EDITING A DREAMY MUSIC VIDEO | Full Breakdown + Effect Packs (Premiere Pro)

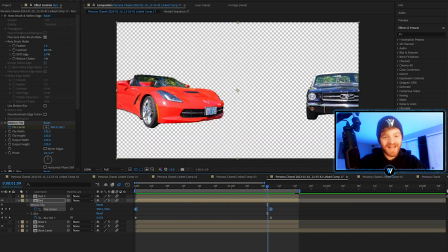I keyframed the motion tile center here which you can see and then I added some sapphire blur so that it looks like it has a little more motion blur as they settle into the frame now if we turn just our rotoscope layers back on you can see what that looks like without our
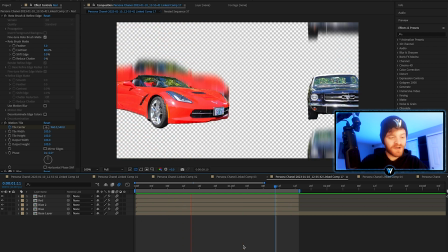original clip background right so it looks really cool and now if we turn our base layer back on we get this type of effect it's really not too
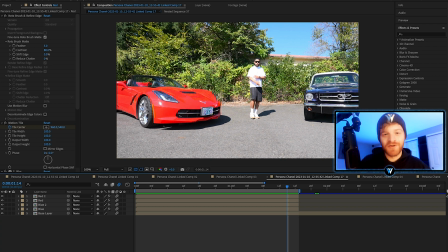complicated you're just rotoscoping duplicating that layer and adding some motion tile this next effect is so cool and super useful it's a part of the sapphire plug-in suite and it's called sapphire edge rays this plugin that's included with the sapphire suite can really make any edit look super dreamy within
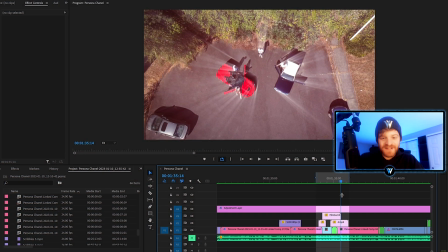seconds during the transition into this clip here we have these edge rays coming off of the objects within our shot and it gives us this really nice
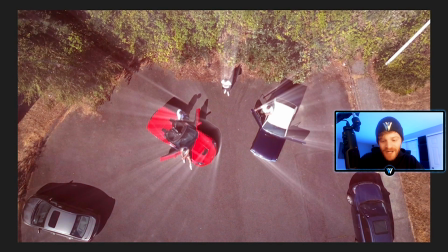kind of glow effect you can see it kind of fades fades away throughout this next clip here let's just drag this out a little bit so boom you can see
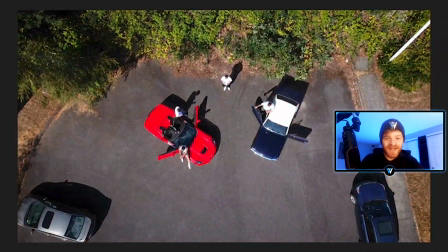it kind of opens the clip boom with those edge rays and fades away it makes it look more dreamy more nostalgic that way
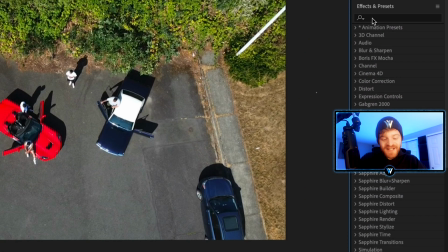now here in after effects all you're going to do is go to your effects and presets and type in edge rays now you can see s
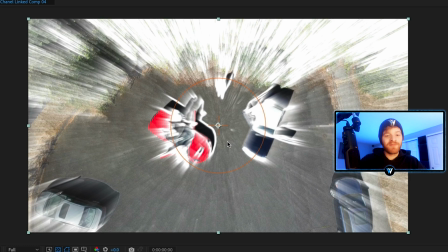edge rays we're going to throw that onto our clip and boom it's going to be way too much at first we're going to take the ray brightness
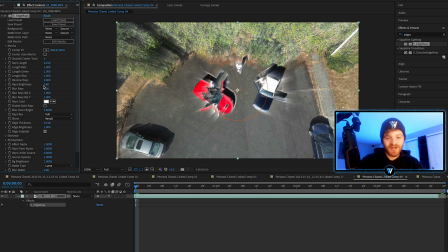down quite a bit here 0.8 right there that looks pretty good to me i think another really useful value for tweaking
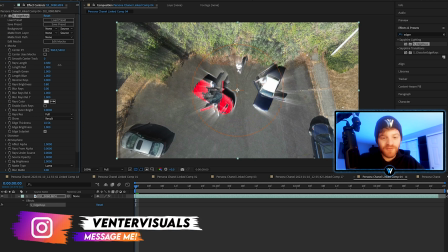this plugin is the ray length i'm just going to keep it relatively simple for now we're just going to go with it right about at that amount.
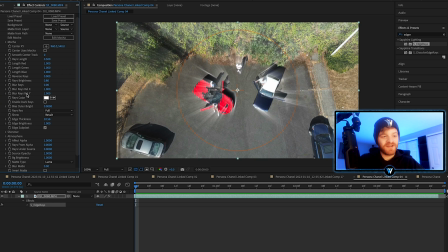And now what I'm going to do to kind of introduce this into the shot and dissolve it away as the shot continues is keyframe the ray brightness. So I'm going to make a keyframe here at the very beginning of my clip. Let's actually take this up to like a one and then as the clip moves forward here let's take it down to a zero.
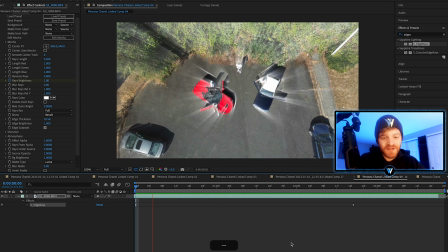So boom now it's completely gone. And now when we play it back you'll notice the clip starts with those edge rays and they kind of fade away as the clip moves forward.
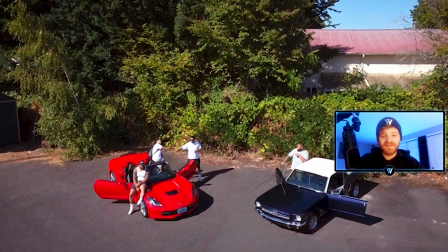Back here in Premiere Pro you can see I did the same thing with another clip farther down our timeline except for this clip i actually changed
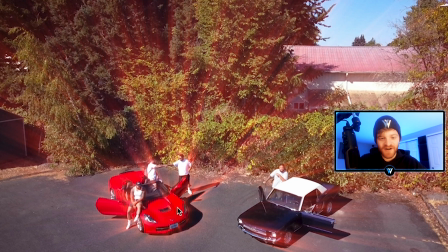the edge rays to be this red color to kind of match this car here it just kind of helps introduce the shot and it's really easy on
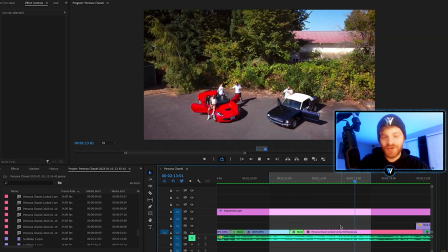the eyes it's really dreamy and i really love this plugin i really enjoyed using the sapphire suite this next effect is super creative it's this kind of like film slideshow transition i use these transitions to give my edits a more nostalgic look and feel and they work perfectly with songs like this so
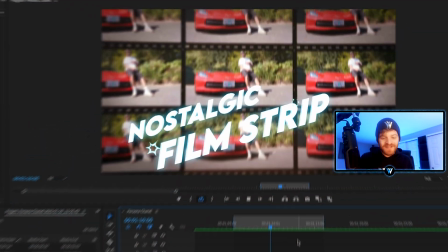here in premiere pro you can see we got some sound effects going on to kind of help sell
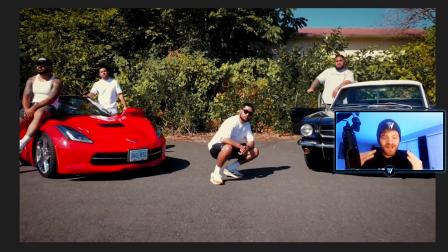this transition as well but overall it's super smooth and it looks
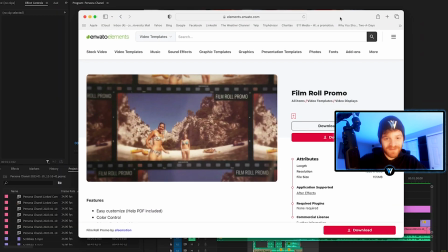really crispy it went to elementsenvato.com and i downloaded
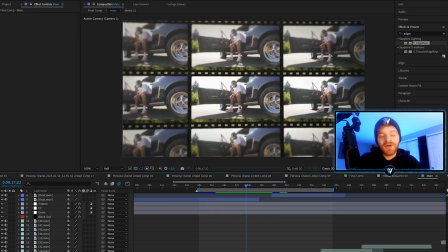this film roll promo once i import templates like this into after effects all i do is replace the files with our own video clips that are used in the music video i might change some of the graphics a little bit maybe some
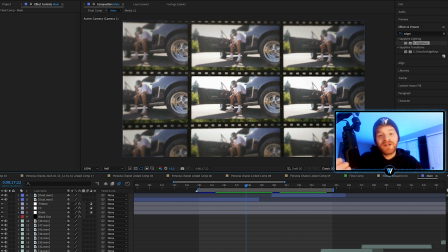of the color and the timing of the overall template and if you do a good enough job customizing these templates and blending it in with your other effects in premiere pro nobody is going to wonder if it was a template that you use to create these effects they're just going to think it looks
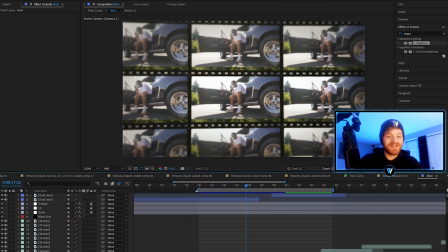really dope so you don't have to create all of these crazy transitions and effects from scratch every single time sometimes it's better to just use templates customize those templates tweak them to your liking and blend them in with the rest of your edit aside from just replacing the material in this
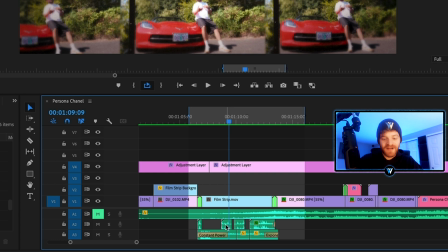template i also added some sound effects that i downloaded off elements envato as well sound effects like this tape deck rewinding right here we have
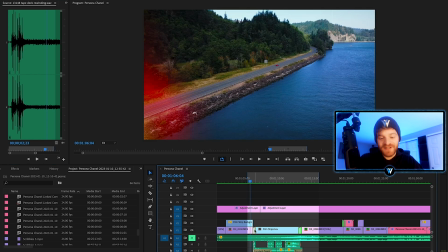some cassette sound effects as well as adding some blueprint transition presets to lead us into and out of this transition.
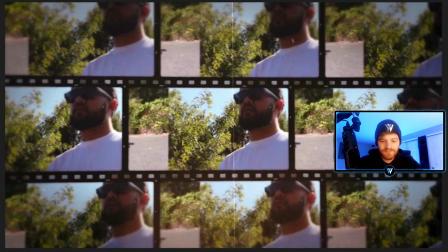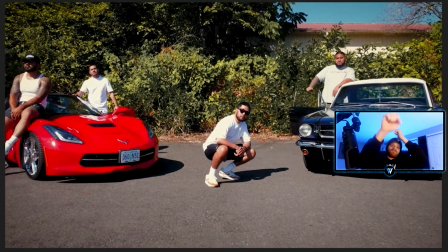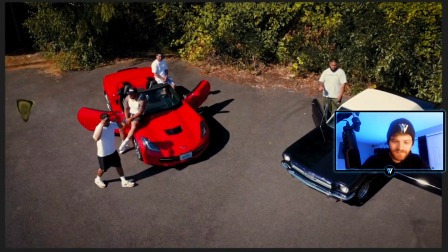I also added some really cool vintage color grading to some of these clips.
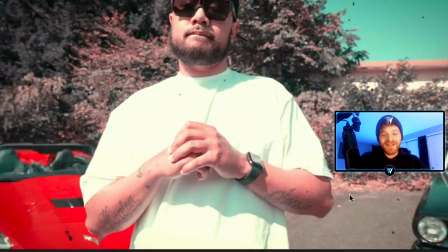So I have a few clips that look like this in this music video.
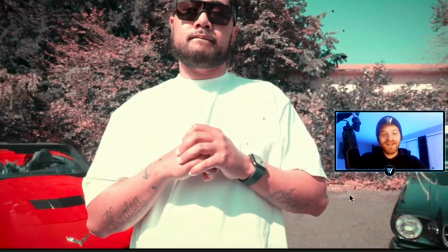It's got really nice tones and some dust and scratches.
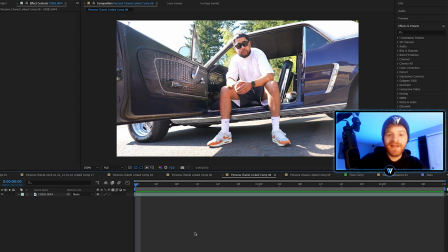So whatever clip you decide you want to give this type of vintage look, you just got to import it into After Effects and we're going to type in film damage. This is a plugin that we used earlier on our text from Sapphire.
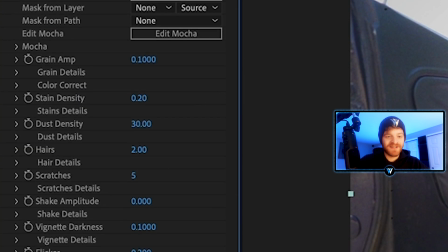We're going to click and drag that onto our video layer from here you can customize the grain the scratches the flicker but the most important part of achieving these
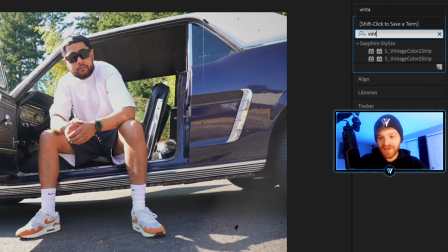awesome vintage tones is by typing in vintage we're going to go with a sapphire vintage color 2 strip and drag that onto my video
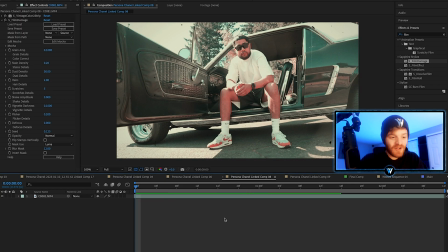layer as well now what I like to do to kind of add the cherry on top for this look is just turn my defocus up here let's turn this up to like a
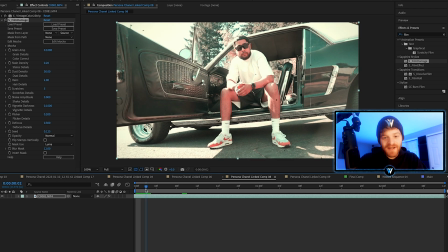0.3 and as I scroll through my timeline here you'll see our image now starts to leave the focus as if the camera was manually adjusting focus or maybe the auto focus was readjusting which just helps to make our effect look
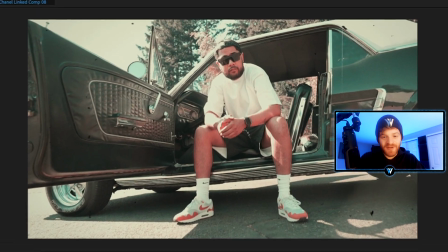a little bit more authentic so let's play this back at full speed and you'll see it kind of snap in and out of focus there and it just makes the clip more
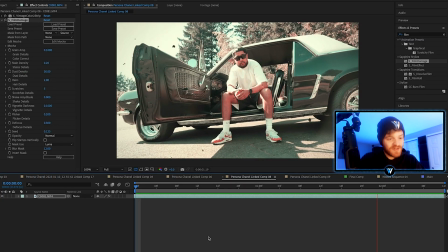dynamic it gives it more character i actually don't like it with this much blur let's turn it down to like a point let's go 0.15
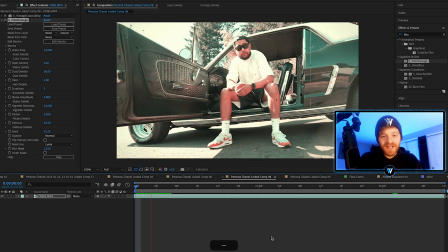there just a little bit less blur but it looks so cool I love this plugin.
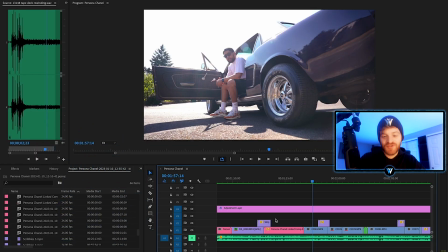Aside from all the After Effects stuff, I did use some overlays from some of my overlay packs as well.
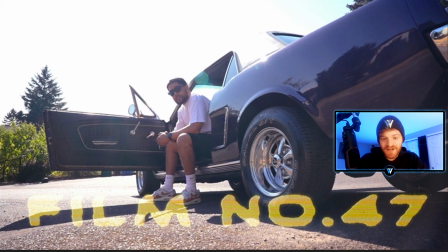You can see here we get a nice overlay happening across this clip here. We get another one right here.
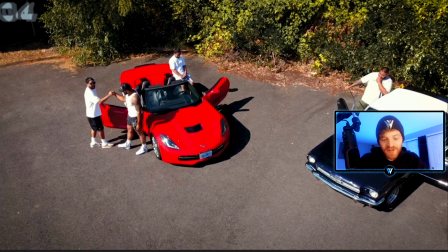These are overlays from both my Blueprints pack and my Texture Overlays pack.
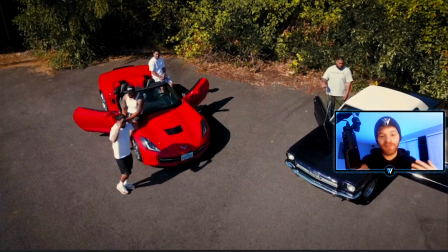I designed these overlay packs to help blend my footage together more,
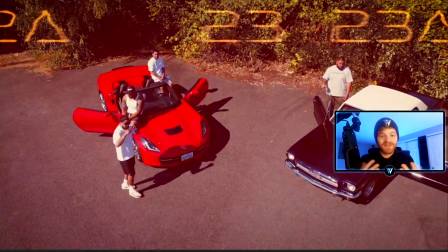speed up my workflow, and add that extra sauce to my visuals, and they're really easy to use.
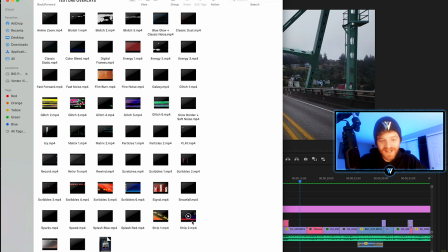So let's take an overlay from my texture overlays pack available on my website and i'm just going to click and drag it onto video layer 2 above
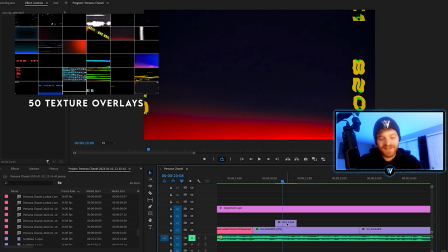some of my footage once i place this overlay on video layer 2 you can't see our original video clip layer underneath until we change the blending mode with our overlay selected we're going to come up here under our effect controls go to blend mode and change it to screen
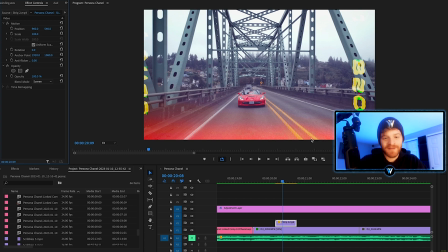now you can see our overlay remains on the screen except now it's just on top of our original footage layer.
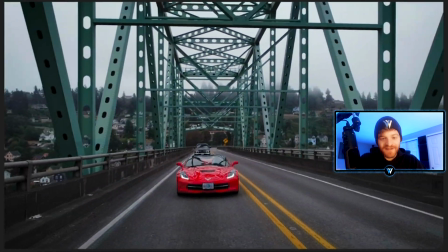Now, as I play it back, you'll see it just adds a little bit more character to our shot,
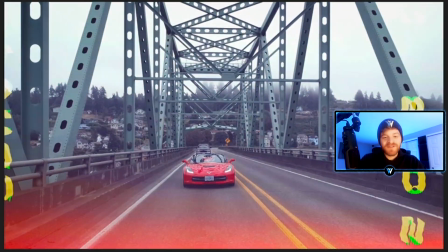a little bit more flair to the overall edit, and it was super easy to place onto our timeline.
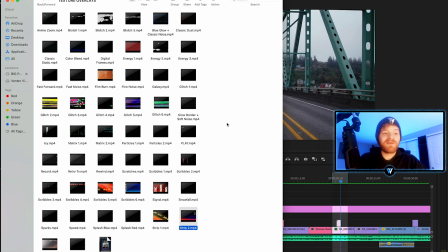So if you're interested in getting yourself some cool overlays, definitely check out my texture overlay pack or my blueprints pack. This final editing trick is kind of a quick one, but I don't think a lot of people know about it, and it has a lot to do with color grading.
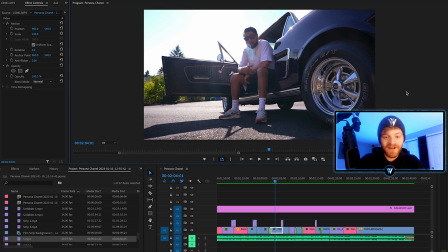Say we want to take this clip right here and color grade it. Unfortunately, we may have also use this same exact clip somewhere else in our timeline but we don't exactly know where that would be at the moment so we got to look for it and find it to add the same color grade to that shot as well or what you can do is add
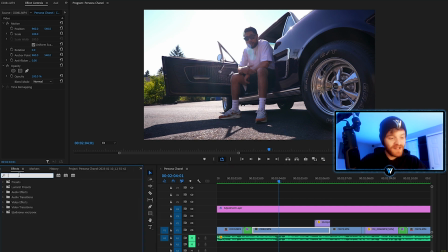your color grade to this shot first so let's add a little grade to it let's throw in a lumetri color and let's just give it a specific
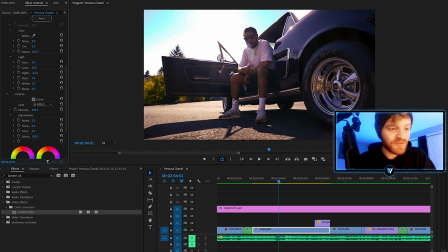type of look here let's just go in let's try this one gold western this one looks really cool so with this lumetri color on our clip instead of copying pasting this lumetri color we can just take this lumetri color hit command x to cut it we're going to go to
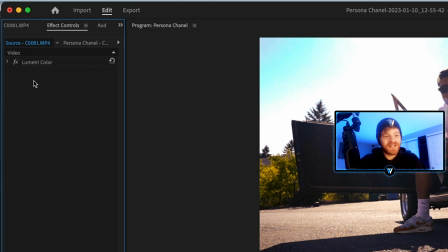source right here and we're going to hit command v to paste it imagine this source as kind of like your master for this clip now wherever we have this
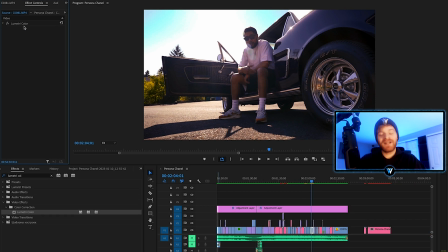clip lying in the timeline this color grade will now be affected to it so you don't have to copy paste the color grade to all the other little cuts along your timeline you can simply apply these color grades to the individual specific clips put them on the master and that way you don't
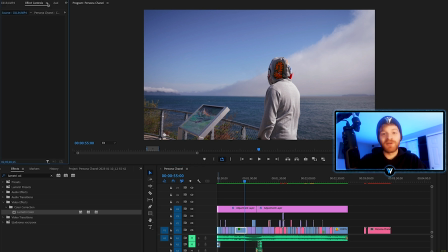have to keep color grading over and over again or copy and pasting the lumetri color all the way down your timeline now to export videos
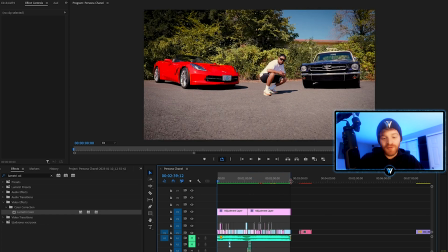like this from premiere pro you want to make sure you have your in and out points over your project entirely and then you're going to hit command m
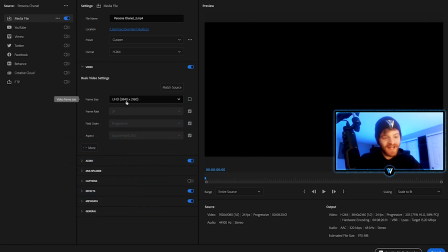under basic video settings i always change my frame size to 4k at the very minimum and then you hit more you can open up some extra options here i always hit render at maximum death use maximum render quality and then what i like to do is change the vbr one pass to vbr